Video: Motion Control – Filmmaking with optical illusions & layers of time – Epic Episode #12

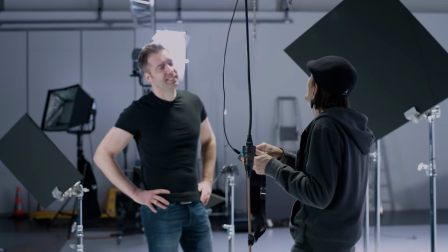753s
So we can actually turn it to different tones. Yeah.
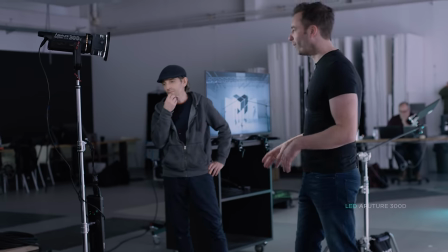757s
Any tone we want. So actually, I brought a couple of lights myself. Not that I needed to.
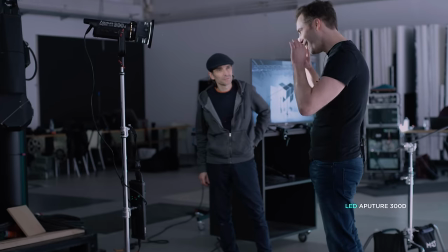763s
They have all the lights on the planet.
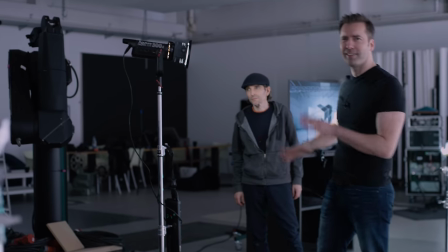765s
But this is the Aputure 300D, and it's about the brightest thing in the LED market that is reasonable for people like me.
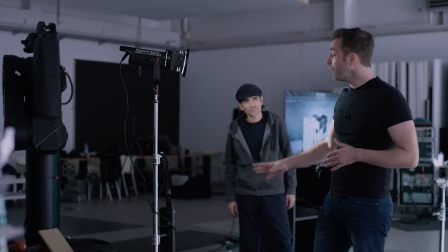773s
And what is, it's a good light, and we don't even use it at 100%.
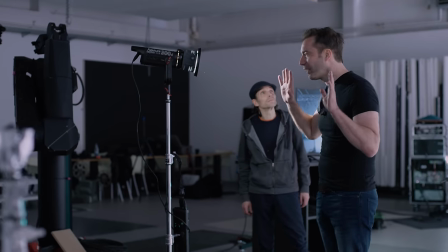777s
It is just not comparable anywhere to something like the Sky Panel or the HMI.
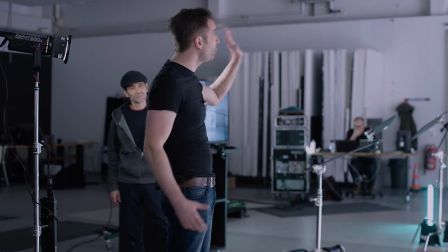783s
Just in terms of output, we can go way brighter on the HMIs.
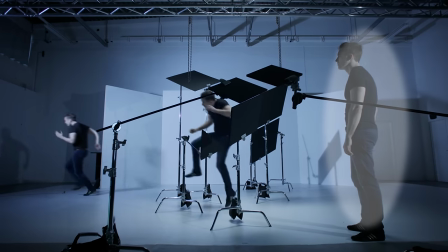788s
And we just used it for like the hero shot when I stood here to give me a bit of a key on the side.
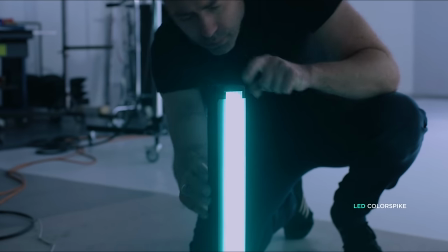796s
The last light is the Colorspike, an effect light that is not so bright, but as it is close to the object it illuminates, it's enough.
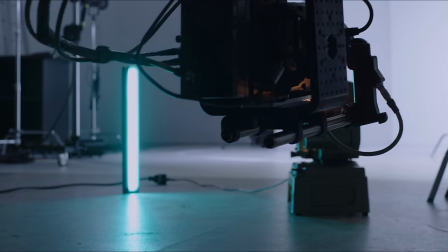804s
It will give the beginning of the scene some of a trademark teal look.
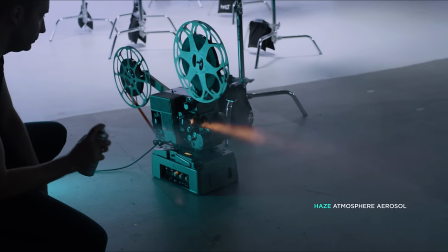809s
To make the light from the projector visible without having to haze the huge room,
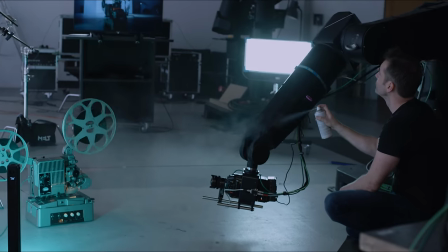813s
we use a haze spray that lets you add haze just where you need it, for a very short time,
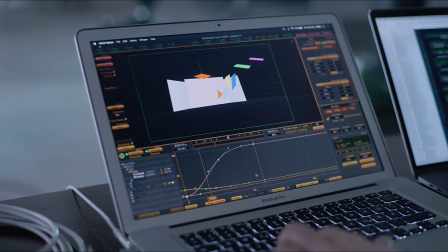819s
of course. As always, you will find the links to all the gear used in our episode in the description.
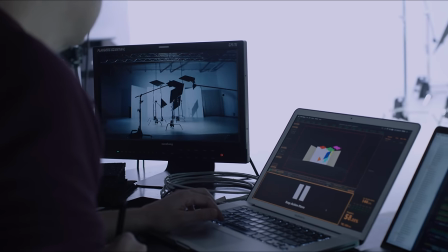826s
Christian is programming the movements of the robot. They will all have the exact same move, but four different speeds to complete that move.
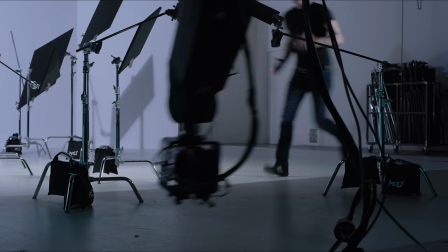834s
In post, we will change the playback speed to conform the duration of the camera movement.
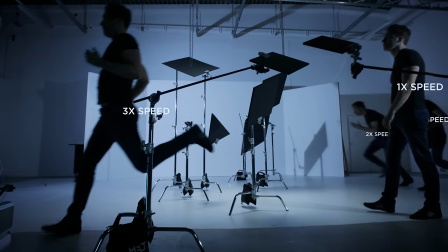840s
This will result in the same scene, but with different layers of time.
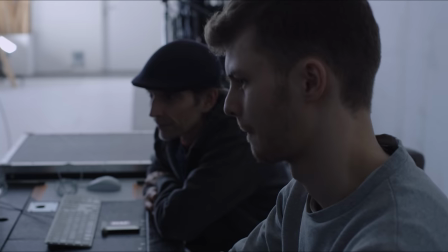845s
By the way, we always shoot every take at the same frame rate of 96 frames per second and change the speed in post.
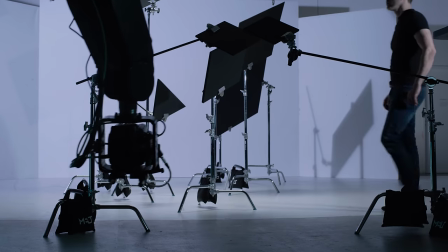854s
This will avoid problems with different exposures, color tint from ND filters, or changes in depth of field.
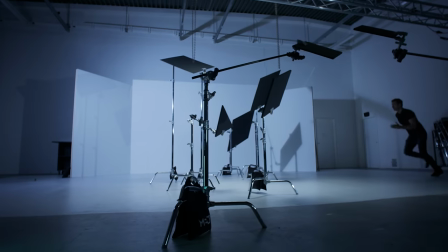862s
We shoot all scenes multiple times with different timings, so we have options in post.
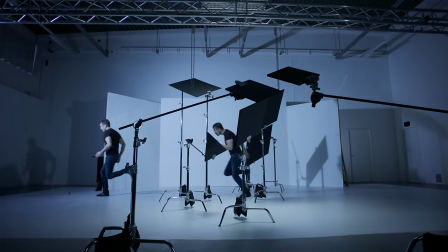869s
It is much easier to synchronize the clips in post when using a bloop light.
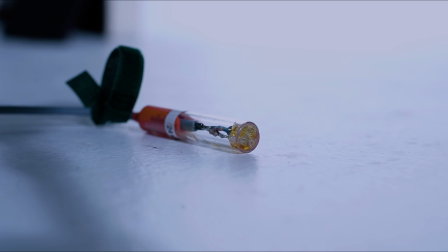874s
A bloop light is a small but bright light that is put in the frame, where it can be easily edited out in post.
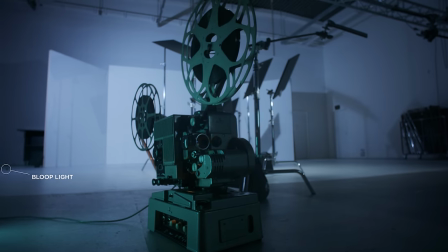881s
It fires for a specific number of frames, triggered by the motion control system, usually on start or end of a movement.
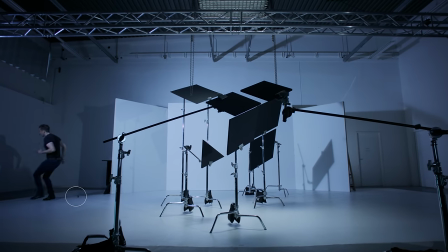889s
This works very well, as long as you don't have an idiot that kicks it out of the frame. To manually align the takes, it took about an hour.
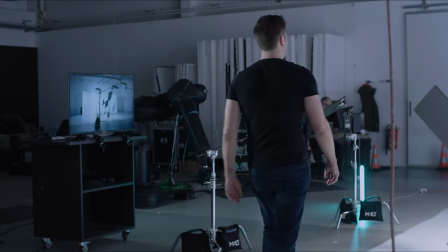899s
After we have all the shots we need, we come full cycle and go back to After Effects to start our post.
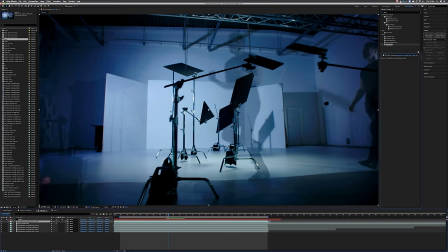906s
We align the desired shots and speed them up respectively.
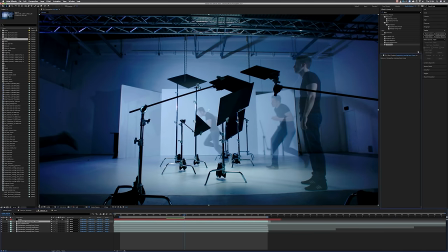910s
Now we have a perfect overlay, and we already see where actors, objects, and shadows from the different layers interact.
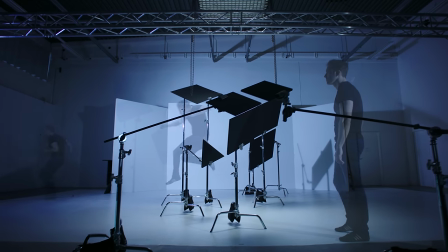918s
Now remember that we shot everything at 96 frames per second.
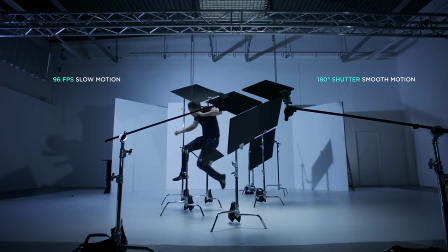922s
That is perfect when we look at elements that are meant to be in slow motion in the scene, like the jumper in the middle.
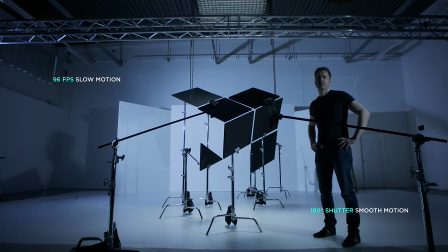929s
Elements that are supposed to move at normal speed have to be speeded up.
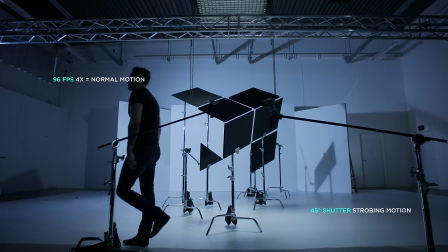934s
As the shutter is now way faster than 180 degrees, movement strobes due to the lack of motion blur.
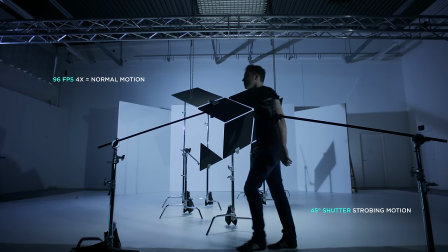940s
We can change that and give all elements the same 180 degrees motion blur relative to their desired end speed.
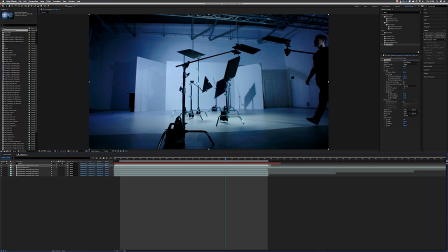948s
For that, we use the time warp effect in After Effects. We set the layer speed back to 100% and dial in the desired speed.
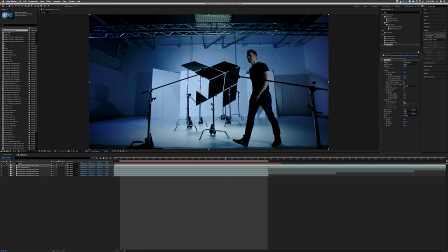957s
Now we activate motion blur, switch to manual and set it to 180 degrees. We have a dedicated tutorial how to add motion blur in post, link is in the corner.
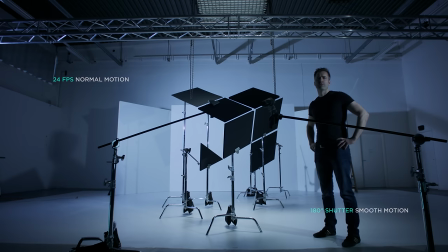969s
As 96 frames per second gives us a very high motion resolution, the rendered motion blur looks superb and accurate.
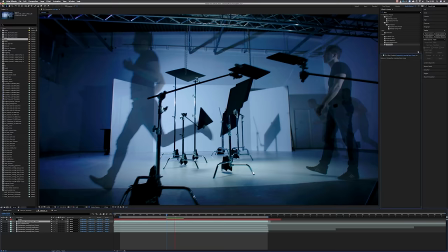978s
We apply 180 degree shutter to all elements in the scene. Next, we have to create a traveling mat for the foreground actor, as he will overlap the middle and background actors.
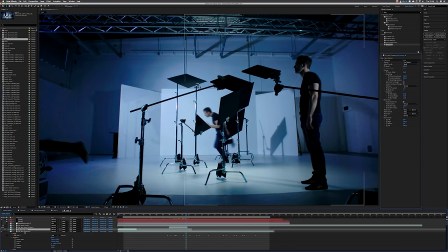989s
We didn't use a green screen, as rotoscoping will do just fine in this case.